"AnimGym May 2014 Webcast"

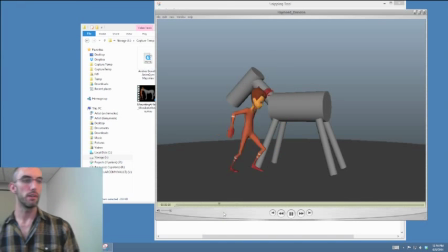40:54 Sometimes the play blasts will be 12 FPS, but here we are. This is almost perfect. I'm going to critique it at this speed. Okay? You could go a little bit lower on the arc of this arm.
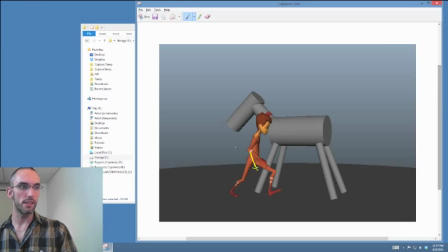41:17 Basically just straighten the elbow out just a little bit so that the swing is lower on that arm.
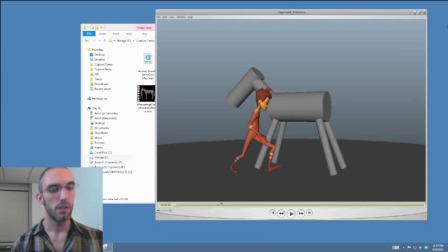41:24 Not too much. You don't want to distract, I wouldn't say. Everyone, please pay attention and look how that hand is sliding and rotating with the body on this motion, on this movement here. Okay?
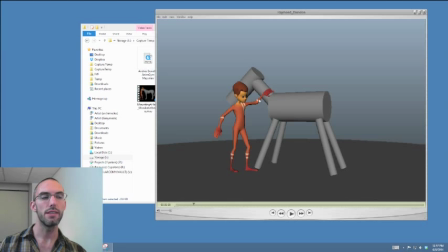41:42 I would say that probably if you could, you wouldn't want to have the elbow like this bent. Maybe lift the elbow up so that it doesn't get any more bent than maybe that.
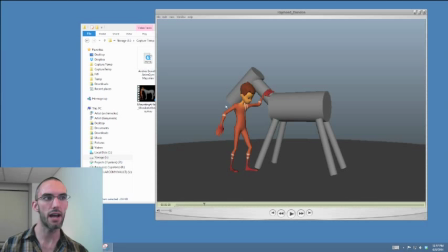41:56 Even though it's right, it always just looks a little weird to have sort of opposing elbows.
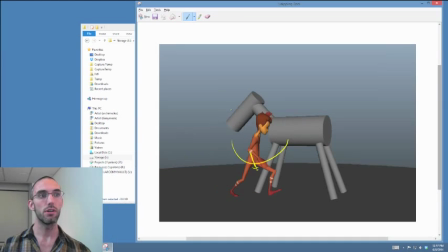42:03 In a flash, so like at speed,
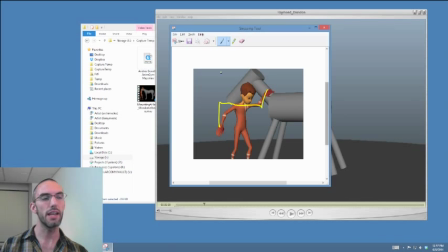42:09 when you have elbows like this, it always looks like one of them is broken.
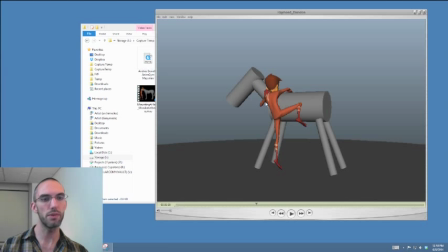42:17 Just a little bit of silhouette issue. Maybe slide them over a little bit so we can just keep a nice clean read on that forearm right there. It's a small thing, but it's a I think it's an important thing.
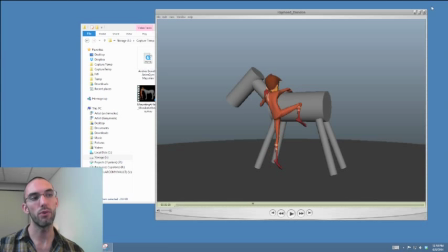42:32 Monica, take a look at this leg, this straight leg, for tips as to how to deal with the leg that pushed off. We got a huge stretch right here. This is a beautiful pose, and then immediately he starts bending it. And it starts catching up.
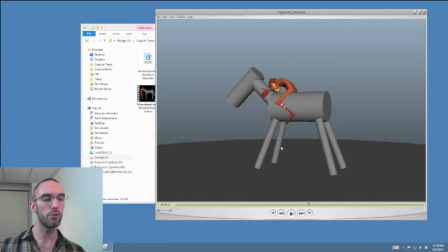42:50 I would say that the amount of bend on the leg also could be something that you can put a little bit of overshoot into.
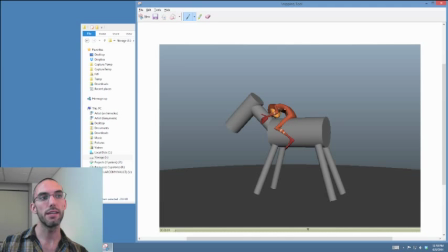42:58 So basically, what I mean is that he comes up and over and plops down onto this. You could also have the knee kind of crunch up just a little bit, and then settle down to where you have it a little bit more.
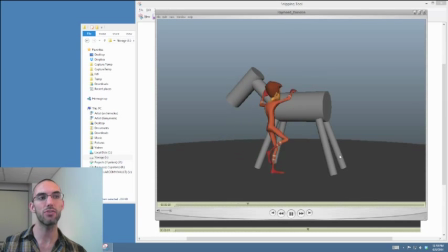43:15 What you have so far feels very natural in terms of its connectedness. Oops, my
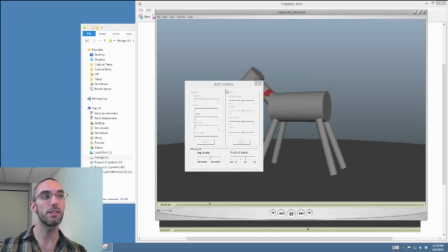43:26 there we go. Its connectedness to what you've animated in the rest of the body.
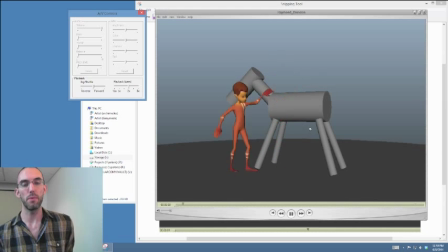43:33 Though I do like to point out where I think a little bit of experimentation would be fun and interesting and strengthen your shot. So in your shot right here, I think maybe playing with this foreground leg would give you some places to play and have have fun with it.
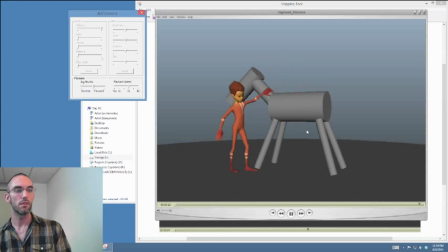I will say, no matter what you do, the ankle's a little stiff. It feels like everything is very relaxed except the ankle, where the leg is kind of moving, the thigh, the calf.
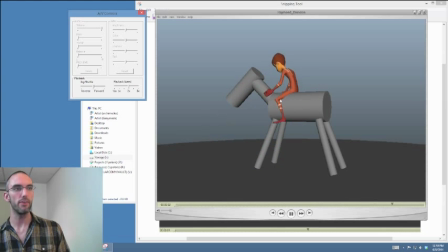44:10 They're obviously. They feel muscly. They feel actually kind of like sinewy and realistic. But the ankle staying at the exact same angle for that 10 or so frames at the tail could be a little bit different.
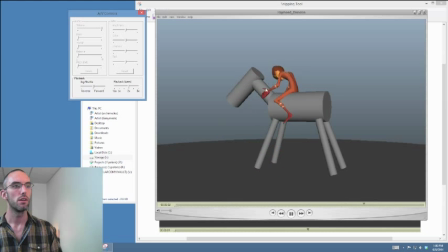44:29 There's a little bit weird thumb pose. It's a little too far out. Feels a little bit broken. The background arm. The screen right or his right arm is also super stiff.
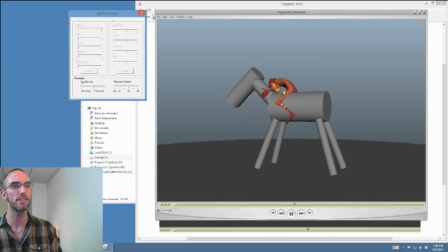44:45 I think we are getting a little bit of a glimpse at your process marks on there in that it looks almost FK and that, you know, there's sort of like this wiggly path that it takes almost upwards. Same thing with the head, though.